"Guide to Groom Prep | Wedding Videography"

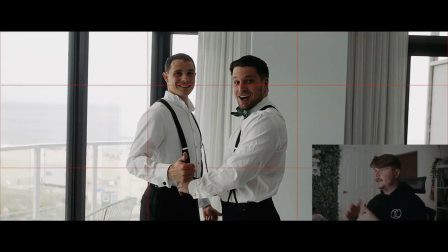414s
The next thing like I said is building rapport with the client um you can see me here i kind of carry on with them all day have fun just make some jokes
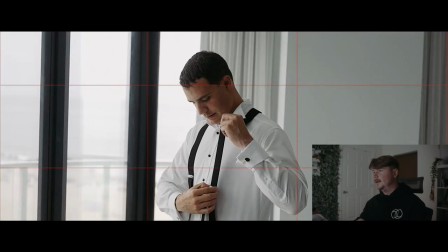422s
i mean everybody there is is there for a good time uh so i ask him like hey will you get do
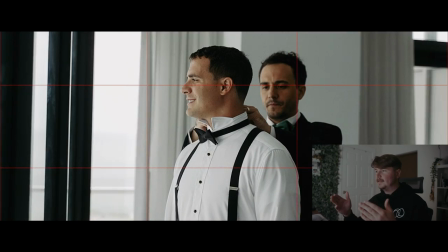429s
your own suspenders so uh asking for shots is never a bad thing especially if you want to get something specific um you can see
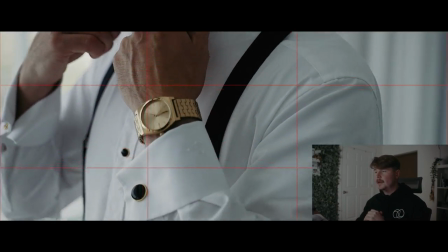437s
here his buddy is uh getting his bow tie but you know what i kind of want a shot of his bow tie so i get one myself still holding
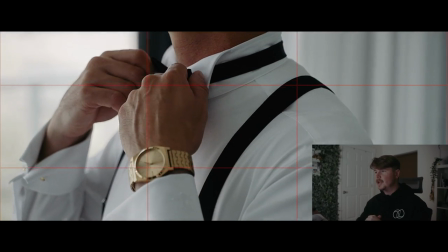444s
the shot kind of getting more angles and just like your regular static shot but still getting at least five to ten seconds
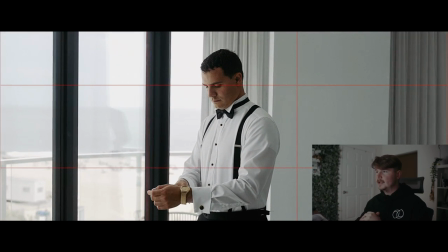452s
of what I need here you can see where the guys walk in the background so I decided to quickly adjust nothing crazy so I can get the whole shot that I
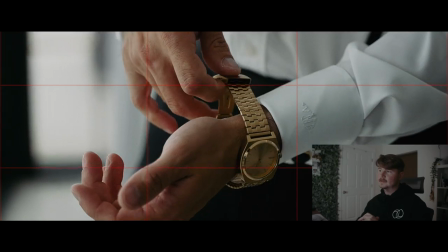460s
need for this medium still get it though for at least five to ten seconds another detail Haven nice watch like can we get a close-up
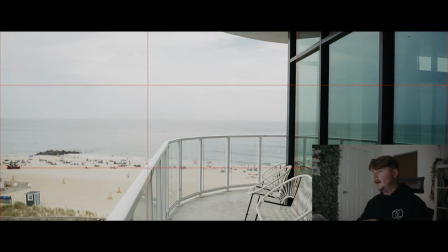468s
of that so I get a little close-up nothing super crazy here's something that's very important I had an idea and I wanted to do it so
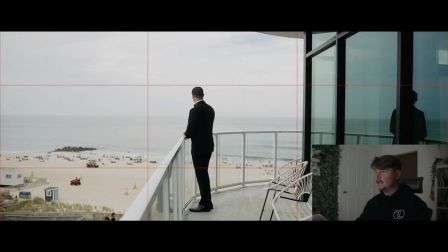476s
I asked him like hey do you mind if we take 30 seconds and get this real quick I took one take this was it I thought it'd be super nice for
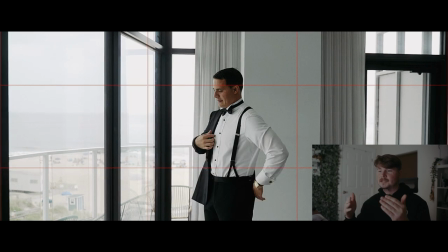484s
Kyle to add to his edit so asking for for shots specifically is not a bad idea it goes a long way for
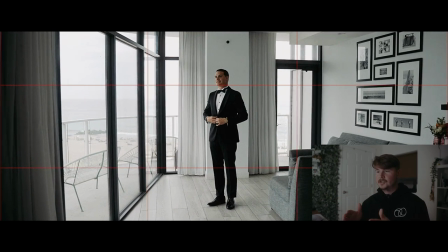491s
me and I think that's what defines like a very good second shooter and then somebody that's kind of just like average I
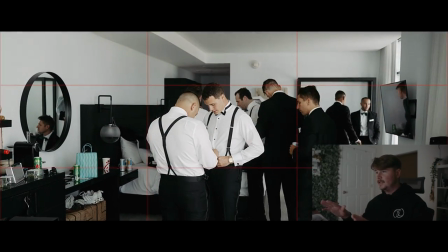499s
just want to say that I cleaned that whole side of the room that you're seeing and you can see kind of the disaster which is their room.
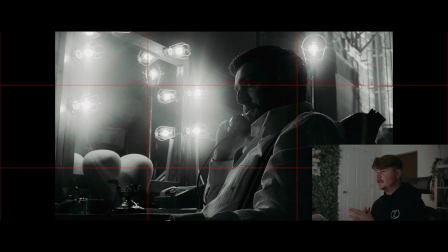507s
So lastly I just want to talk about shooting the dark side. I'll put in some screenshots of how you can see that directors are purposely
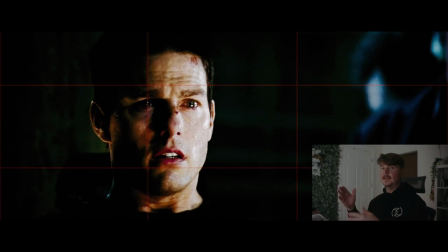515s
shooting the dark side of the face and then the light side is over here kind of like you see now.
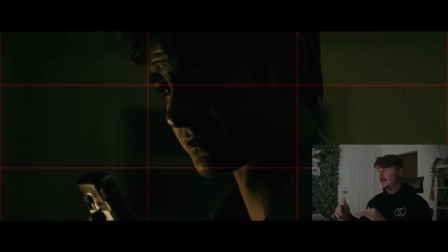520s
It just adds a little bit of mystery and makes your shot just that much more dynamic.
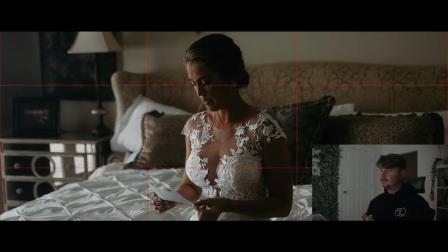525s
It's just something that I try to implement as much as possible. There wasn't much with VIN so I'm gonna add in this other footage from another wedding.
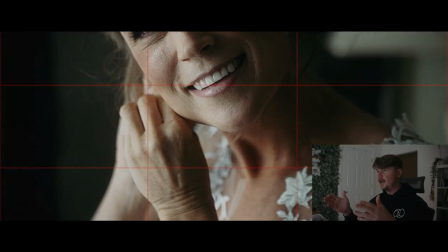533s
This is Kelly reading her letter. You can see I have a nice steady shot. I'm on a monopod so there's a little bit but not anything terrible.
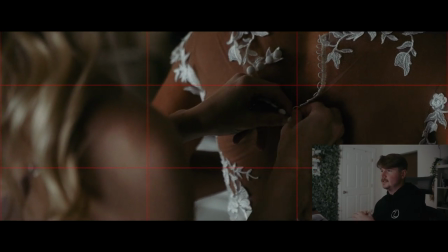543s
Again shooting the dark side for the details even she's facing the light I'm shooting from the dark side of things.
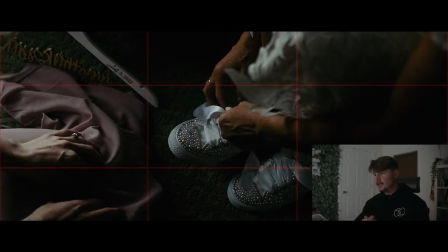549s
Same thing here using the rule of thirds again holding my shot out shooting with the dark side so
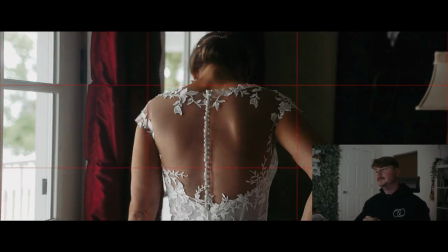555s
the dark side is the way to go that's just kind of something that I try to do with my shots. So, so that kind of wraps things up and you kind of understand my expectations of things. If you have any questions, don't, don't hesitate to reach out, ask me anything. But most importantly, hold your shots out five to 10 seconds, rule of thirds, building rapport with the clients. So you're not scared to talk to them. They're not scared to talk to you. and just shooting the dark side just to add a little bit of mystery and make your shots a little bit more dynamic but I just want to say thanks for giving this a watch it means a lot to me and I appreciate you